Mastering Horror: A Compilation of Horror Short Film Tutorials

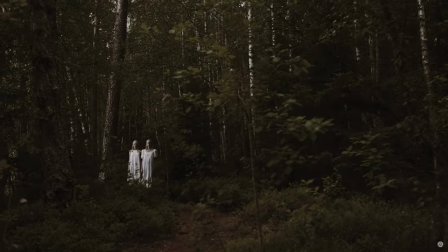28:55 Music and sound, or the absence of either, can go a very long way in helping you lay the groundwork and set the mood for your scares.
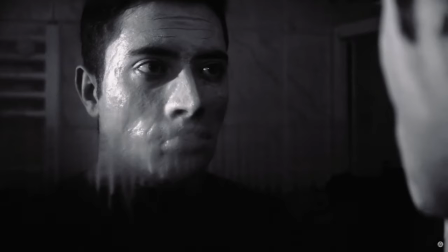29:03 It can also help when delivering the actual scare itself,
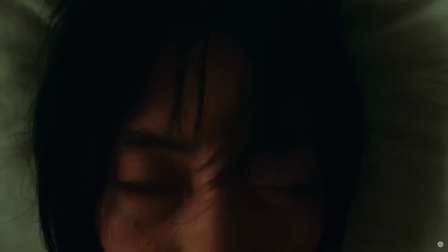29:07 with screeching musical cues or wailing operatic moans that can create a sense of dread.
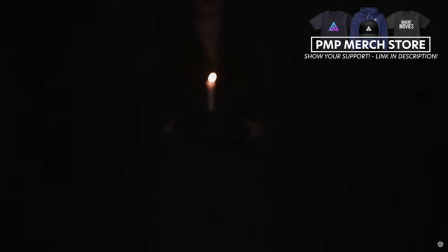29:13 And sometimes the absence of music and letting the quiet set in can help deliver an even greater punch when the scare lets itself be known.
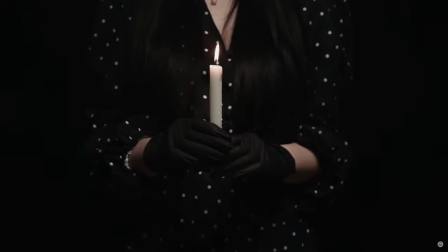29:23 Try experimenting with sound during your edit to see what fits best and what creates the best sensation of dread and terror.
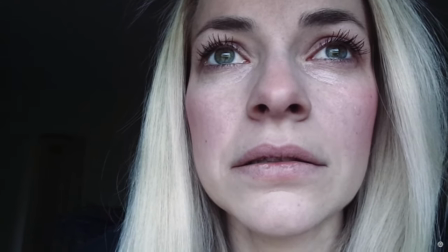29:31 The type of music used in a scene can greatly change the audience's feeling about what they are seeing happen on the screen.
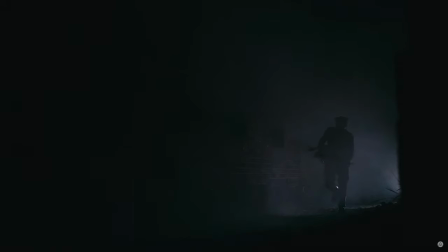29:40 Use music and sound to control their emotions the way that you see fit.
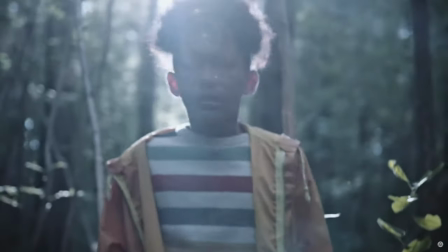29:46 Another way that we can manipulate our audience is to use camera angles and
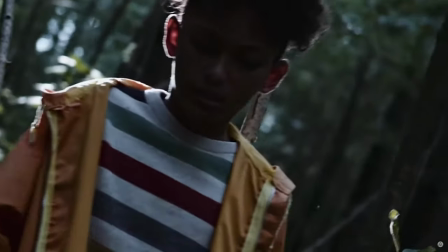29:51 framing that defies the norm and makes them feel mentally uncomfortable.
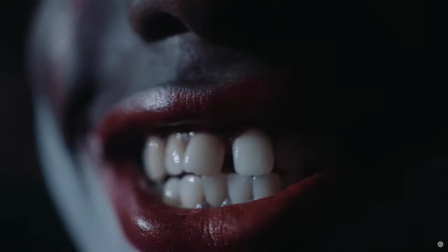29:56 Tilting our camera to left or right, using extreme close-ups,
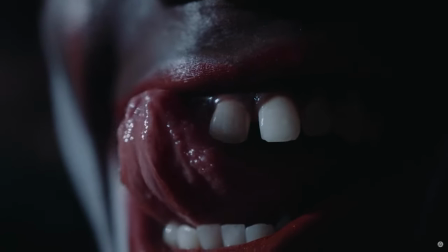30:00 or using a dolly zoom effect made popular in Jaws will make our audience feel uneasy or confused.
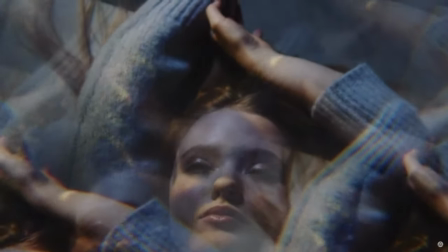30:08 Using uncommon angles and shots like this helps sell the idea that the characters in our films are experiencing something out of the ordinary,
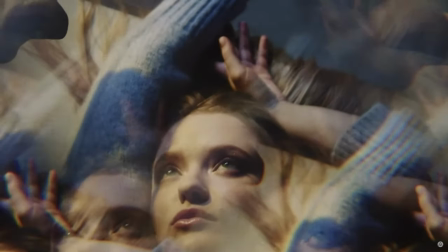30:16 or they themselves are losing touch with reality.
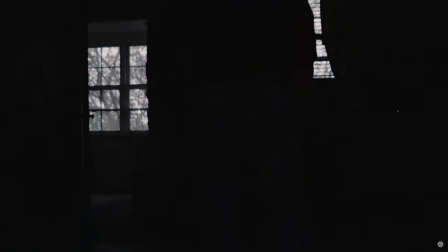30:22 Long takes are a great way to lull our audience into a sense of unease or foreboding,
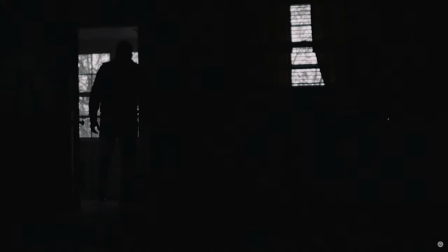30:28 and then scaring them when they either think that the threat is past or drag it on for so long they are antsy with anticipation.
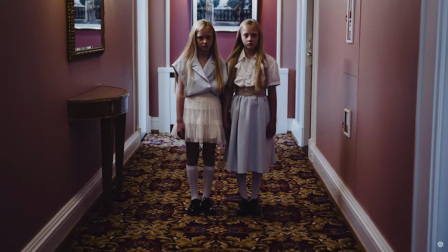30:36 Scenes like the bike riding scene from The Shining serve to lull the audience into a sense of complacency or mesmerize them,
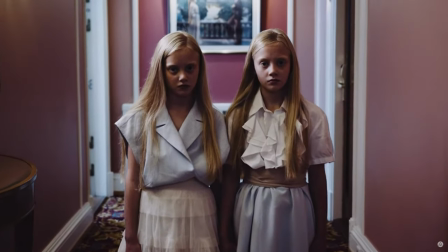30:44 and even put their nerves on edge with this stillness and quietness as our character is followed by the camera.
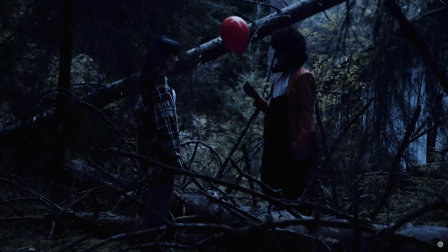30:51 These types of scenes work most effectively when our audience is aware of the danger,
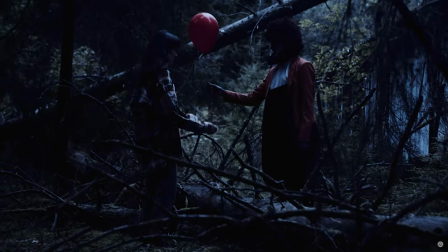30:56 but aren't quite sure as to where and when the danger will actually come forward.
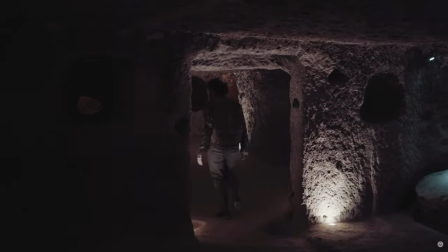31:03 Ambiguity is an aspect of storytelling that I am exceptionally fond of, and using it could go a long way into making our viewers question reality
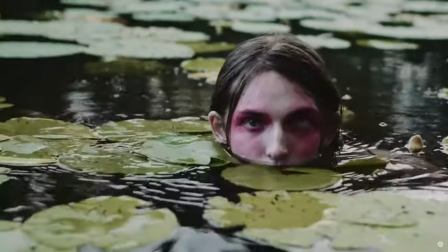31:11 and let their minds wonder as they try to fill in the gaps with their own imagination.
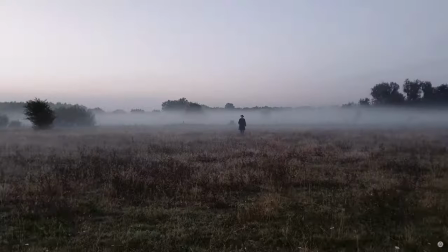31:17 Leaving some things unanswered, I think, can make our films more interesting on the whole, as it allows our viewers to question the true meaning of things and to think about our films for much longer after they finished watching them.
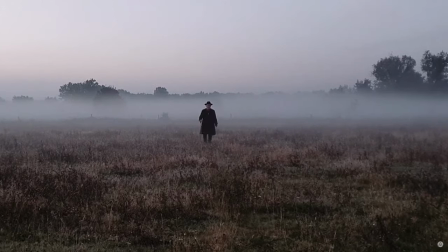31:31 Ambiguity can help us achieve a scary mood in our films by creating a sense of unknown, and fear of the unknown is very powerful. One of the most primal fears and aspects of life is the unknown of what awaits us in death.
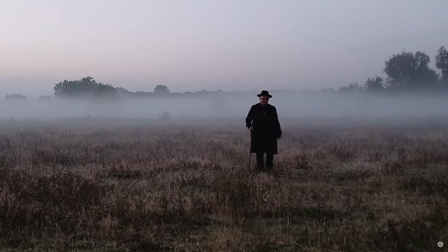31:45 Using fear of the unknown to fuel the scares in our films can be a very powerful tool.
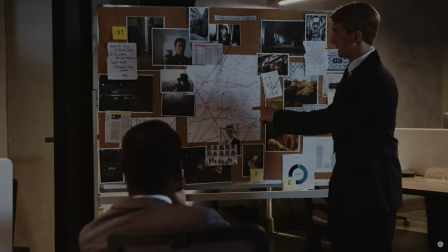31:53 One of the most important aspects to creating fear and suspense in our films is by either withholding or dispensing information to our audience and characters.
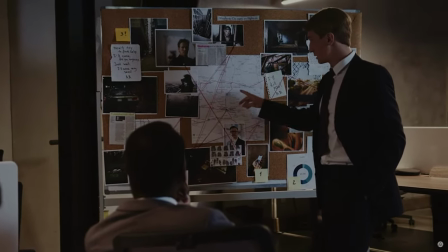32:01 It sounds simple, and it is, but what your audience and characters know or don't know can be the key ingredient into making them feel uneasy.
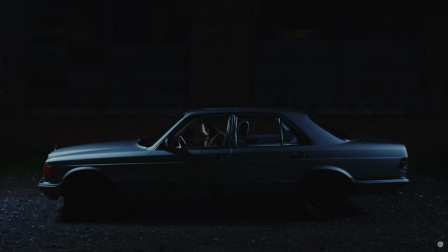32:11 Maybe the audience is aware of the monster lurking around the corner, but the characters are not aware. Maybe the characters have seen the face of the killer, but the audience is still left in the dark.
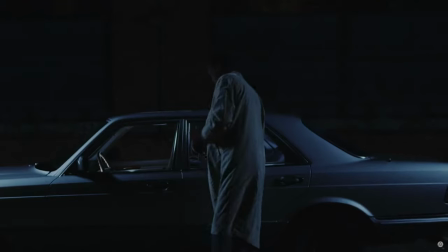32:23 Either way, we can wield this information to manipulate the fears of our audience.
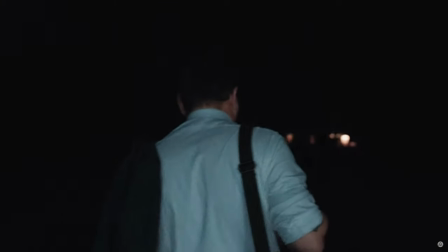32:30 Now that we've seen ways to build suspense and anticipation, let's look at the specific types of scares often found in horror and thriller films. These scare types can be mixed, matched, and blended together to your dark heart's content to create a myriad of unique scare types.
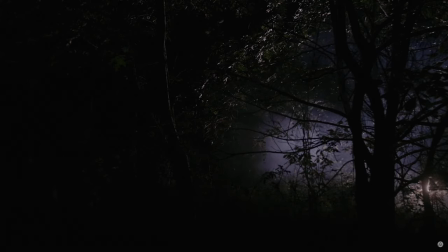32:48 So it really benefits you to mix and match these scare types together to create your own type of Frankenstein's monster.